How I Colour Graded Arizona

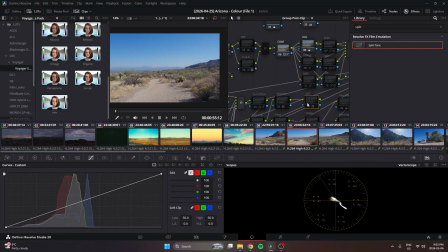8:03 Okay, whatever. Because it's the most neutral. His other LUTs, not a big fan. They're very strong. They can definitely work in the right setting, and I'm sure you could dial them to be better, but I'm not really impressed with them, to be honest.
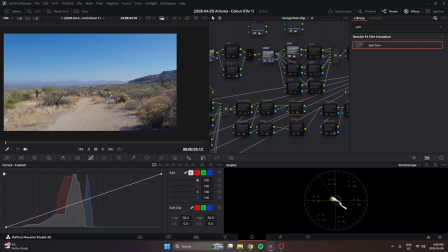8:19 I use this LUT because, for whatever reason, LUTs push your contrast in a place that's really hard to get, to be honest, from what I found, through sheer willpower and, adjusting your curves and other things.
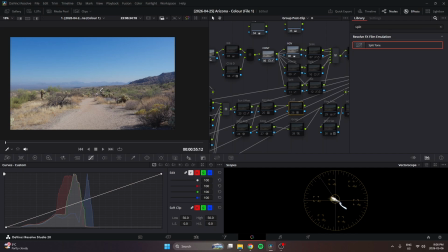8:37 So I wanted the most neutral one. All I really wanted was that contrast, not necessarily the tone difference or the color difference or the hue difference, I should say. So that's what I did. And by nature of adding it, even still, it's pushing that sky into that teal, and it's
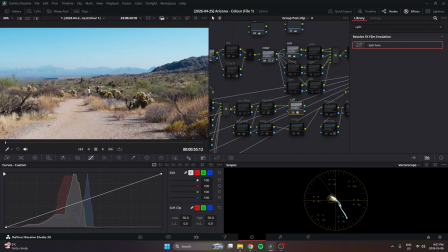8:54 flattening those oranges, and it's just creating pop, and it's separating tones where honestly it's hard to do.
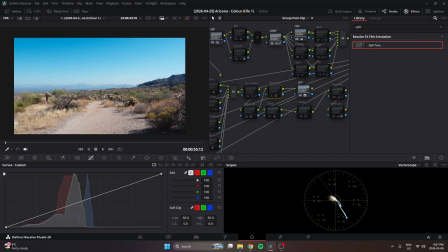9:03 What I do from this point is now I want to introduce my color, and I use a color film profile, not a LUT, but a film profile in order to do that. And this is not my contrast, but now this is my color.
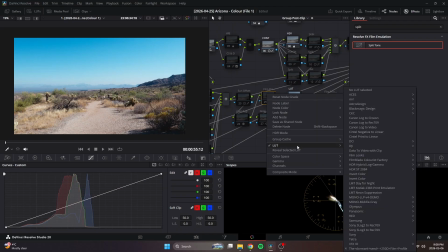9:19 From here, I found this through a YouTube video. It's actually a really nice film profile. It's called the Dormant Seed 250D film profile. I believe it was free. And you can see it's creating a very teal color profile.
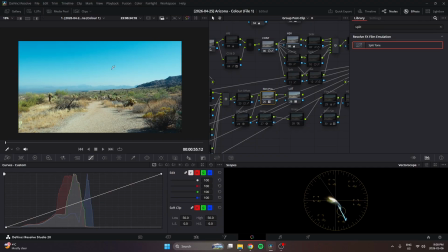9:33 I wanted my skies to be teal. I wanted the overall image. When you look at filmic, I say filmic very loosely, but professional grades always have a sense of teal
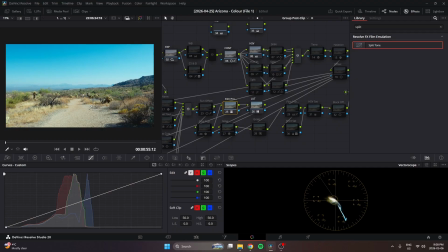9:47 incorporated in them. Even when it's something that's supposed to pop, even when it's more punchy, it feels a little teal. And I never could figure it out. So I wanted there to be a sense of teal in the image. So I punched in this in hopes that it would give that teal look.
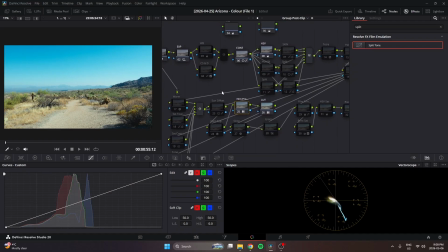10:05 And it's close to what I want. Okay, so now we're here. Now we can affect our white balance. So obviously this is very blue. Now we come back to our white balance and we introduce warmth.
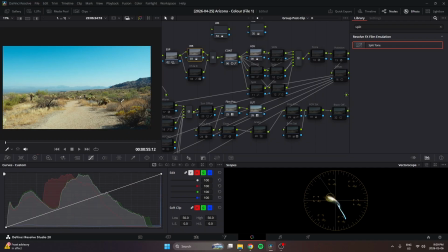10:20 This is where we get some of that color separation back. This is where we bring that white back to white.
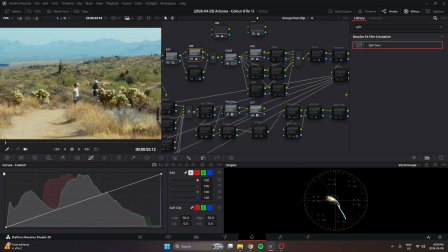10:26 I guess it's a little yellow, but that's okay. This second node, I don't recommend doing this,
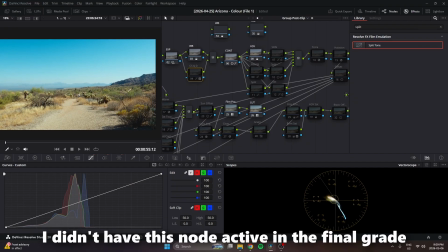10:34 but this is I tried picking out some of those greens, and this is,
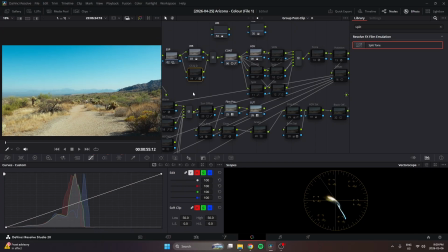10:38 I was playing with some of the hues along in a parallel with my white balance. So you can see I really picked out those greens.
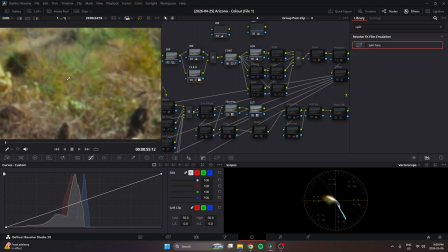10:46 It's not a good idea because what you'll quickly see is colors start to block, and it will destroy your image.
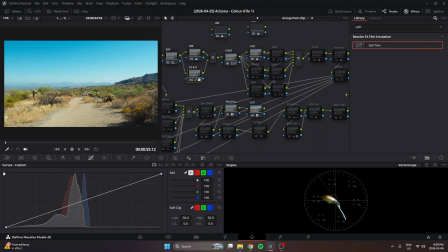10:55 But I really wanted the greens to pop. I probably did this later in the pipeline, but I wasn't getting the greens to sit where I wanted them to. It didn't feel live enough, so I really pushed them by literally selecting them in the chroma warp
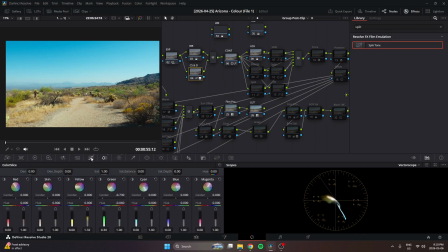11:14 and the color picker, the color slice, and my hue versus. You could see and then we have the normal hue versus, which is our hue versus.
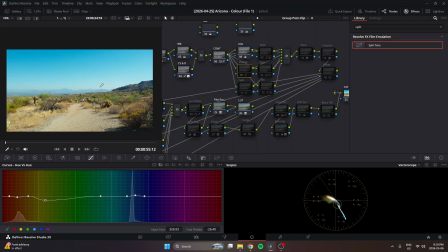11:25 I don't think I affected saturation at all now. I'm using this node to shape colors, shape their luminosity, shape their saturation, and get them to sit where I want them to so that I can create more color harmony in this
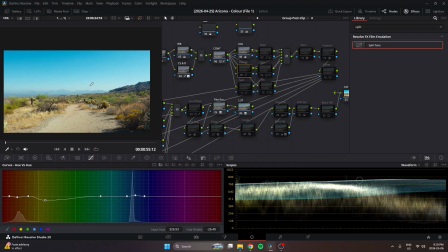11:39 orange and teal color scheme I'm basically shooting for in this scene. Cool.
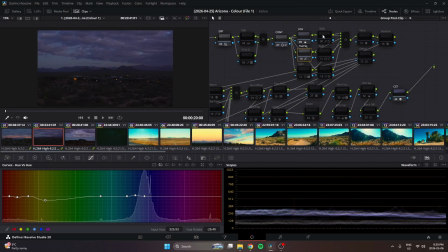11:46 And then we have our skin tones.
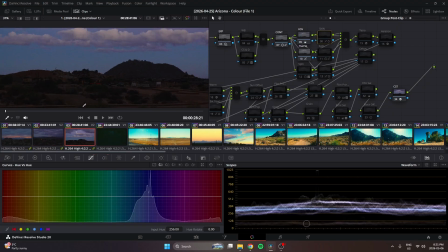11:48 Obviously, this is a secondary adjustment that you kind of go back to after you've made your creative look to help you with skins.
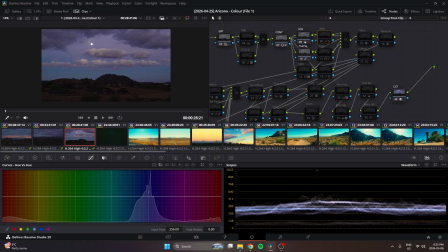11:55 I don't know. I have a feeling that this is not the professional way to do skin recovery or skin treatment, because I feel like this always gives me some artificial looking skin. I don't think this is the best way to do it, but I don't know a better way yet.